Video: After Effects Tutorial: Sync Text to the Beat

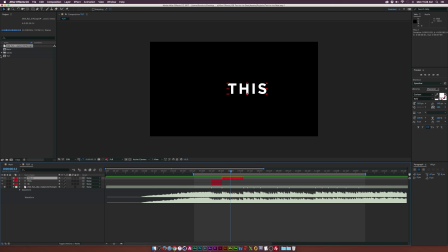256s
So we'll come here and start typing out our new text, and we'll come here and switch this out to maybe after, and we'll type in After Effects Tutorial. So I'll be right back when that's all done. Of course, you can just duplicate these from now on, and it's much easier to type out the text.
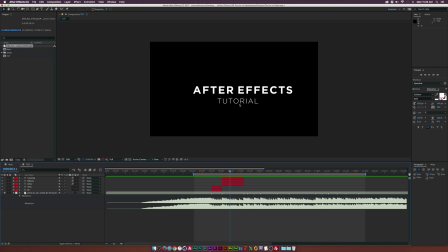272s
So jumped ahead here, and obviously the text is nicely in place. I changed the weight of the typeface here to light. So it's always cool to keep in mind. And of course, now we can keep going through this. So in my original here, we have create text to the beat.
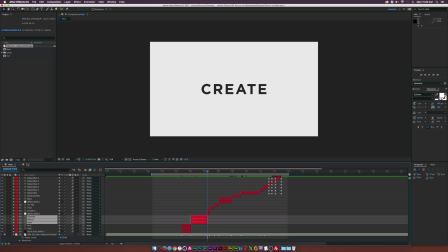285s
So of course we would go through here and we would, you know, sync up rest of the song here.
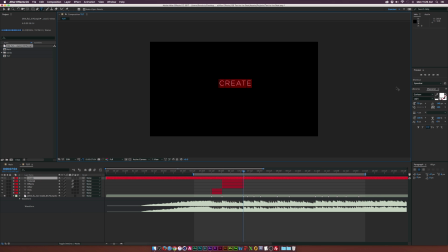289s
So, and we come here and type in create, and we would change this back to book, sorry, to bold, and we made this bigger. And we would center this up. Now, of course, you guys kind of get this idea. You know, we come here, we trim the endpoint down to the marker here, and we go to the second marker here, and we split the layer.
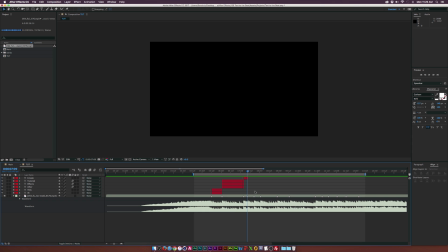306s
So it's pretty straightforward from here. I'm gonna go ahead and just finish this off real fast so we can jump into the animation part.
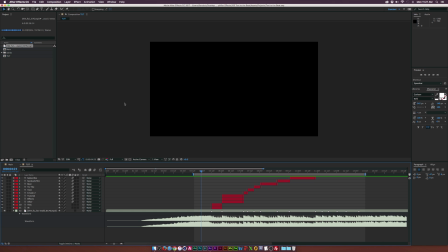311s
All right, so I've synced up the rest of the song. All right, so this workflow is very quick to do and it's easy as well. So let's talk about animating some of this. So the thing is, we don't really want to have the text animate from off screen, because once the beat happens, we want to be able to see the text.
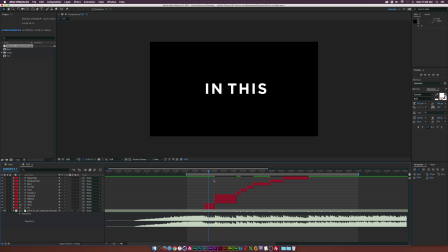330s
But I also think we need to animate a little bit so it's just not static text, which can be cool, but you know, I'm lazy, but I'm not that lazy, okay? I mean, I'm not going to go over the top here, but I think putting a little bit of work in here can make this a little bit more impactful.
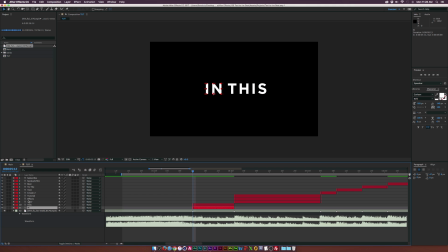345s
So we're going to do some very subtle animations. So what I'm going to do is go to in this over here, select those layers, hit P on our keyboard for position, and I'll add a keyframe for both of those, and I'll bring those keyframes forward in time,
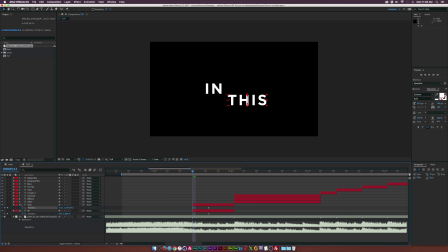356s
just by, you know, a few frames there, and we'll come here and just kind of offset the in this here, just for the Y position, and those will come from bottom and top. So now we have this, and I think that's pretty awesome. We'll go ahead and select both of these keyframes, the last keyframes here, and hit F9 on our keyboard to make them easy ease keyframes.
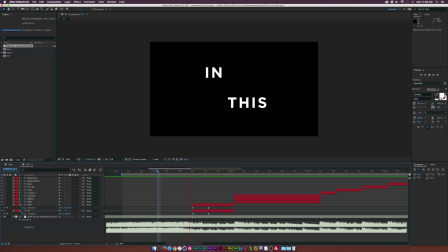373s
So now we come through here. So, you know, they'll kind of be moving a little bit. It makes it a little bit
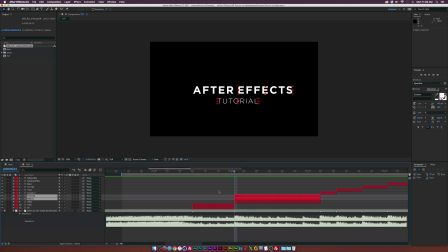379s
interesting. Now for After Effects tutorial, so this one we got to be a little bit creative. So what we're going to do is hit S on our keyboard for After Effects, and for both those layers, hit add a keyframe for scale, and move forward in time.
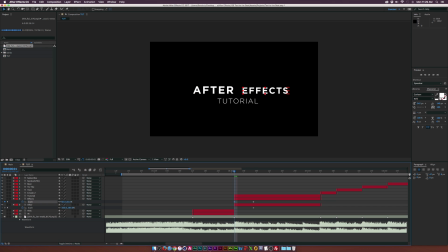391s
And we'll come here and kind of just scale these, you know, this one down, the effects, and maybe scale up After Effects. So now we kind of get this animation in there. And I think that's pretty interesting as well. We'll make both of those keyframes, easy ease keyframes. And then we'll go to tutorial. We'll open that up. We'll go to animate and click the little play button here, or the add button in my case.
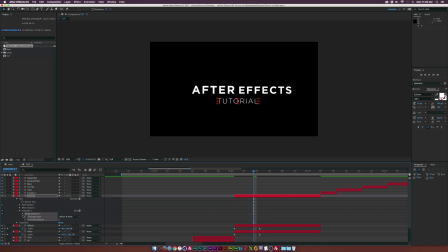410s
And we'll add the tracking. And we'll come here, go to the first beginning of the endpoint here. Add a keyframe for tracking amount. And we'll move that keyframe forward in time. And we'll come here and just track out the text here. And we'll make the last keyframe here at easy ease as well. So now we have that.
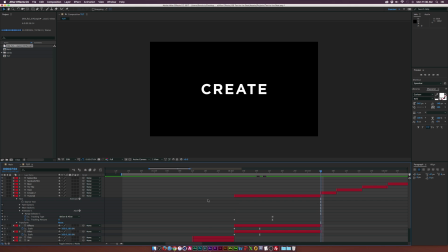428s
And I think that's pretty awesome. Let's go to our next one here. Now, maybe I don't want to animate this. Maybe I just want to change the background here.
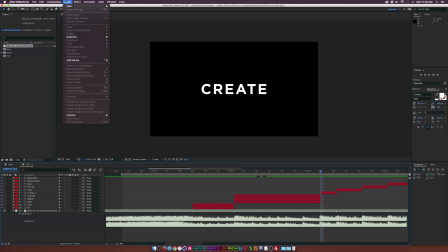435s
So let's go up to layer, new, solid. And we'll just call this one, create BG and click OK.
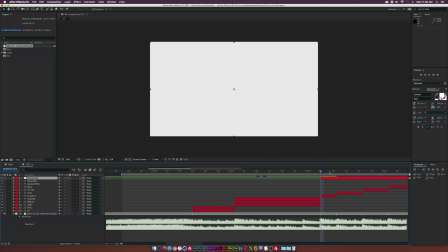445s
And of course, we'll have to trim in the endpoint and go to the out point here and split that, delete it.
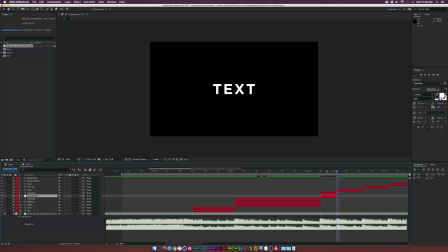451s
And we can put this right underneath our create text. And what we need to do is go grab the textile tool, select our text here,
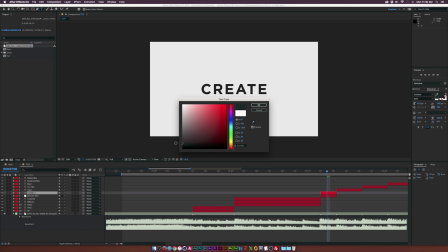458s
and we'll come here and change the color to something that maybe not pure black, but maybe like a very nice dark gray like this.
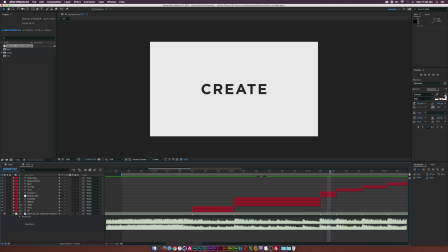466s
So now we have this, so boom, kind of offset it, keep the audience on the toes and kind of visually change things up.
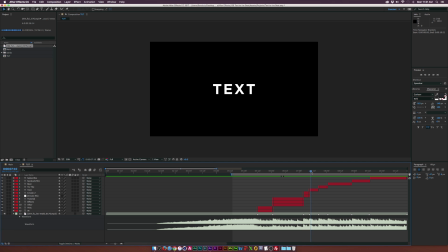472s
Now that the beat of the song is really fast here and the text is not very long, I'm not gonna add any animation to these next three layers here, or for the create text and to the layers here, but I will add animation to the beat. And what I wanna do is maybe also copy this background, just duplicate it and put it underneath the beat here.
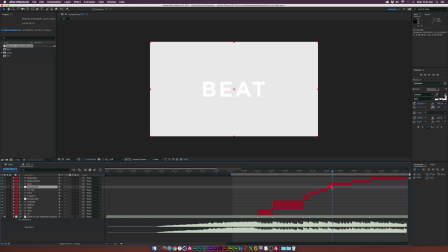489s
And we'll come here and just kind of keep this on a white background as well.
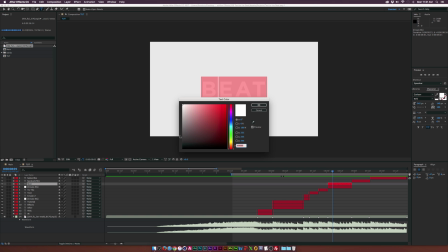492s
And we'll change our font, or sorry, type color to that same medium gray that we did, our dark gray.
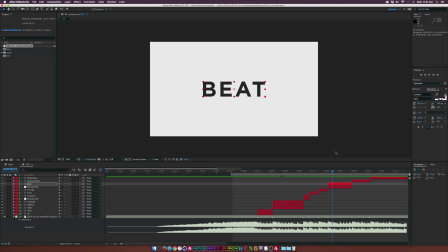499s
And then since this word says beat, you know, you can also get creative with the animation, kind of depending on what the word says.